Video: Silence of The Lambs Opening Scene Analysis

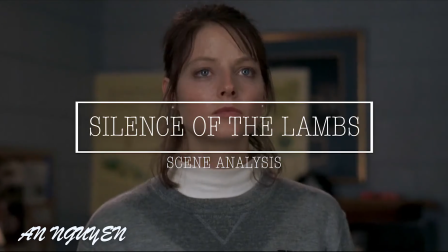(0:03)
Hi, my name is Ung Wing, and this is my scene analysis digital project for film and culture course.
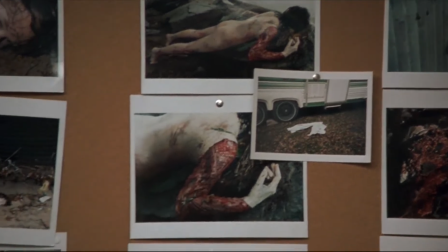(0:12)
Undoubtedly, Silence of the Lambs is one of the most influential crazes that has ever appeared on the screen,
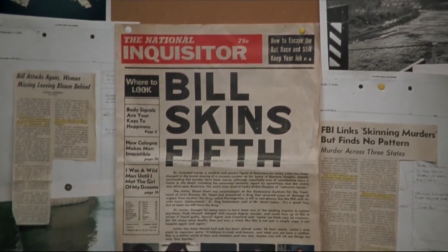(0:19)
whether it's in the past or at the present. Directed by Jonathan Demme, this 1991 film proved to be a very
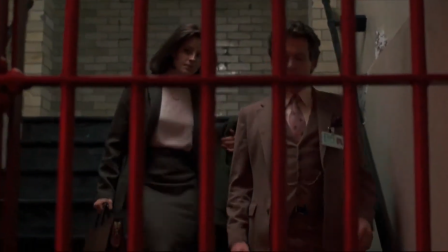(0:28)
well-constructed psychological thriller with a generous adaptation of fine scenes,
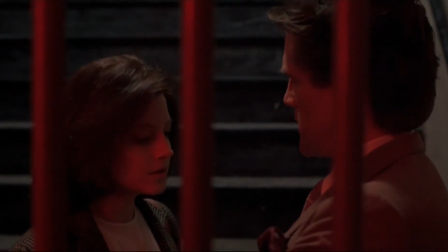(0:34)
shots, and framing work, along with the use of lighting, coloring, and of course,
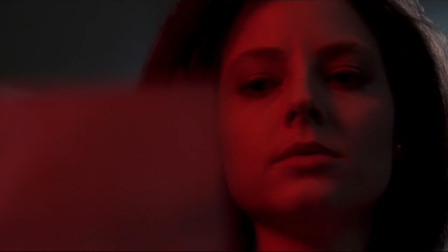(0:39)
sound. Silence of the Lambs follows the journey of an FBI trainee named Clarice
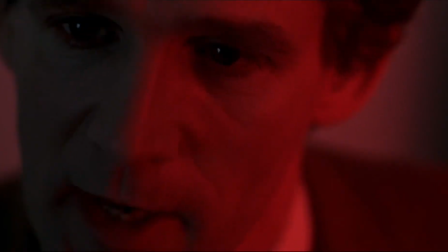(0:47)
Starling in a main hunt for the elusive mass killer Buffalo Bill.
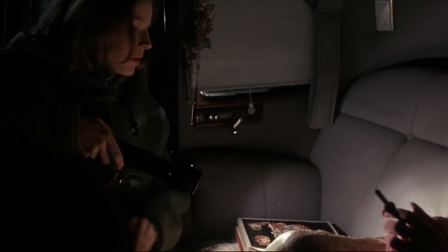(0:52)
Hoping to attain a better insight into the twisted mind of the killer, Starling went to meet an inmate that used to be a brilliant psychiatrist, Dr. Hannibal, the Cannibal Lecter.
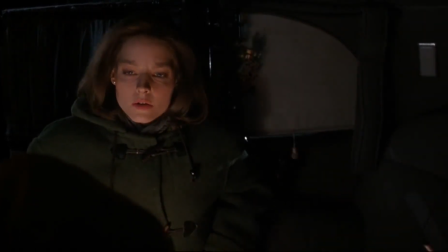(1:06)
In order to receive valuable clues about the wanted serial killer,
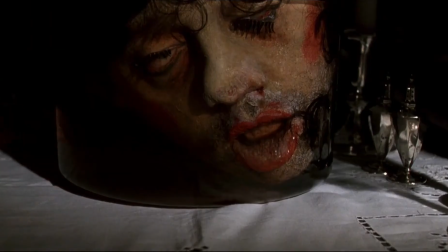(1:12)
Starling must match wits with him and feed his morbid curiosity with details of her own complicated life.
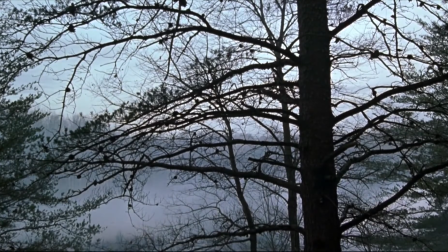(1:24)
The first opening scene will be the focus for this analysis. It focuses on one exercise routine of Agent Starling until she makes her way to Special Agent Crawford's office.
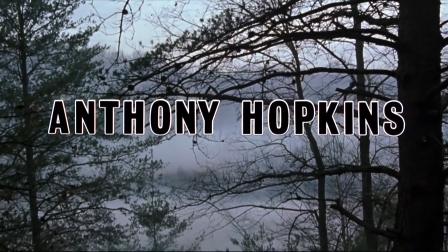(1:41)
The scene is set at a mysterious and foreboding forest in dead tree, fallen leaves, and shadowy steel gray blanket of misty fog.
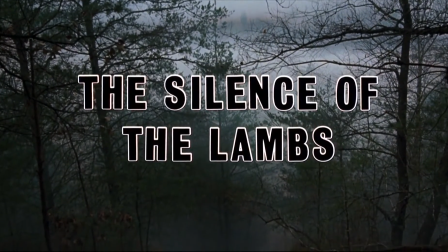(1:50)
The first opening shot is a crane shot as the camera crosses the tree, going from high to low.
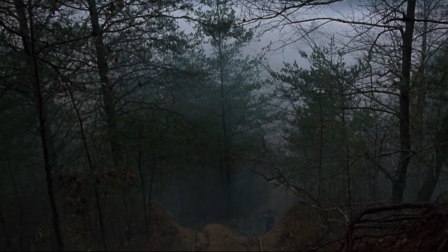(1:57)
It then cuts to a long shot of the girl in the distance climbing up the hill through the fog.
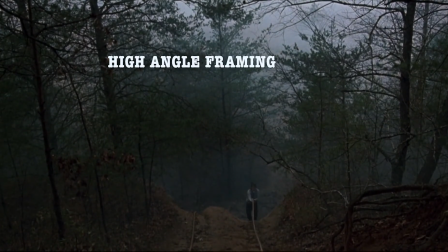(2:04)
This is the high-angle framing of Starling climbing up on the hill recklessly.
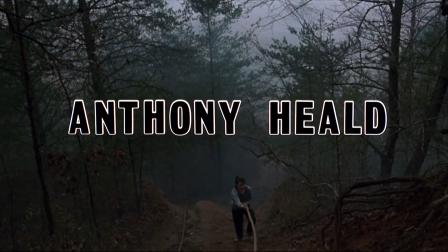(2:10)
The use of this angle makes this character appear to be small and weak, if not to say vulnerable.
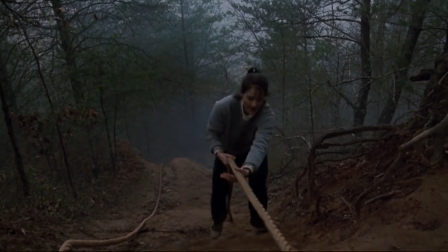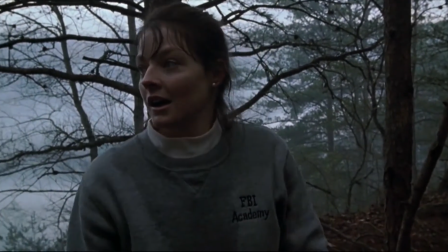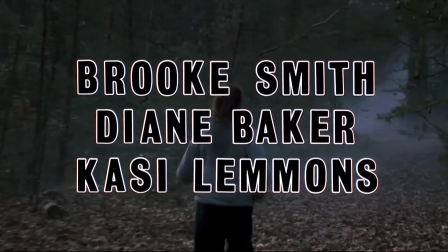(2:29)
It then continues to illustrate images of Starling run in the midst of gloomy and misty fog.
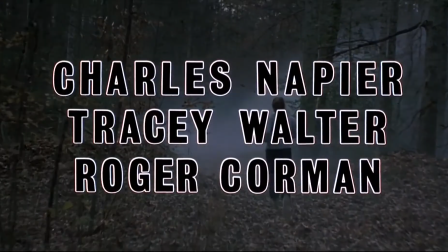(2:36)
At this point, the camera often pans behind her running continuously.
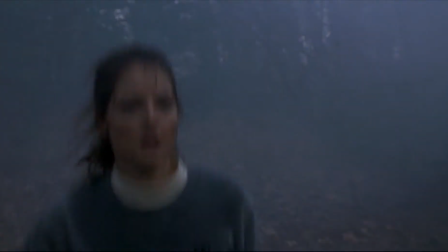(2:41)
This shot somehow implies that she is being followed, and by somehow, she is being chased.
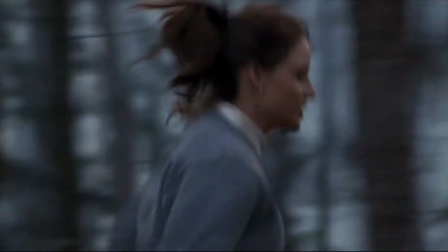(2:49)
The diegetic sound of her heavily breathing and footstep, and the use of non-diegetic orchestral score that has a very
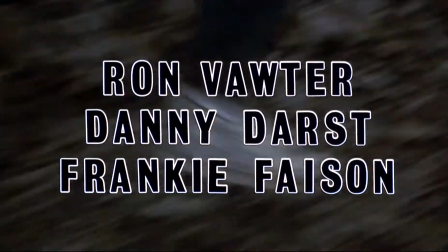(2:57)
minor key gives off a very mysterious and tense atmosphere during the scene.
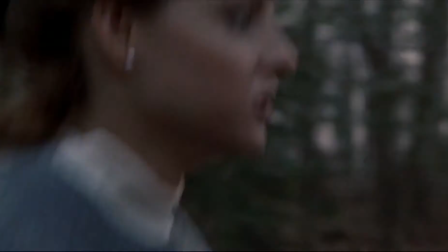(3:02)
It builds up the tension of the scene as the audience follows Starling through the movement of the camera.
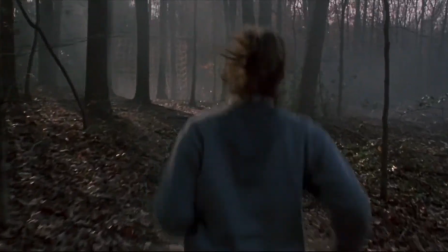(3:08)
This makes the audience believe that something bad is going to happen to this girl.
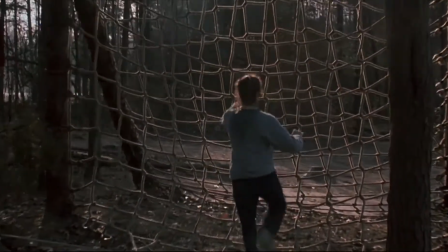(3:18)
However, this proves not to be the case as she encounters the cargo net.
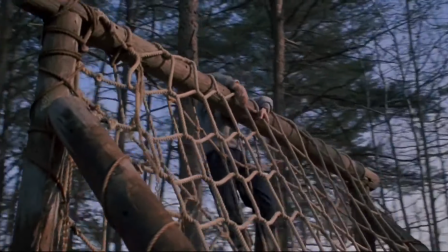(3:24)
There's a low-angle shot of Starling on top of the cargo net that helps add in power and strength to the character,
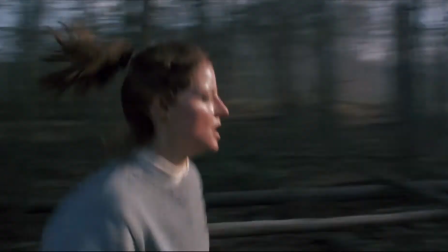(3:33)
contradicting to the medium-long shot of her running and the high-angle shot from the beginning.
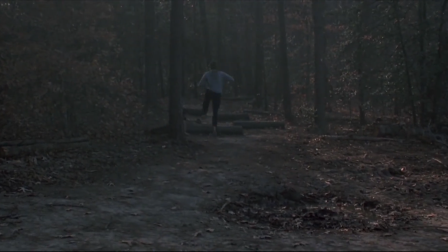(3:40) Starling!
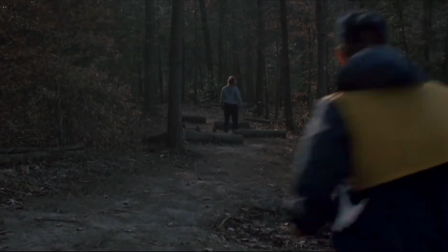(3:44) Starling!
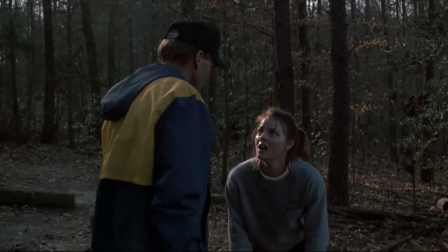(3:48)
Crawford wants to see you in his office.
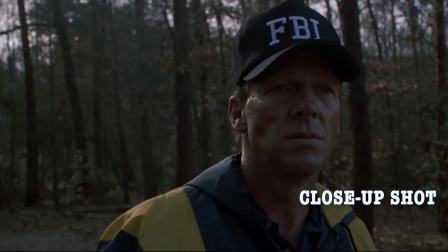(3:51)
After the two shots, there is a close-up of the man in an FBI hat with his serious facial expression.
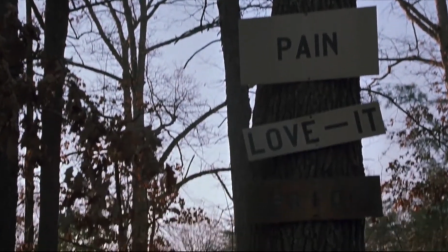(3:58)
This shot first indicates that Starling is working for the FBI due to their previous conversation.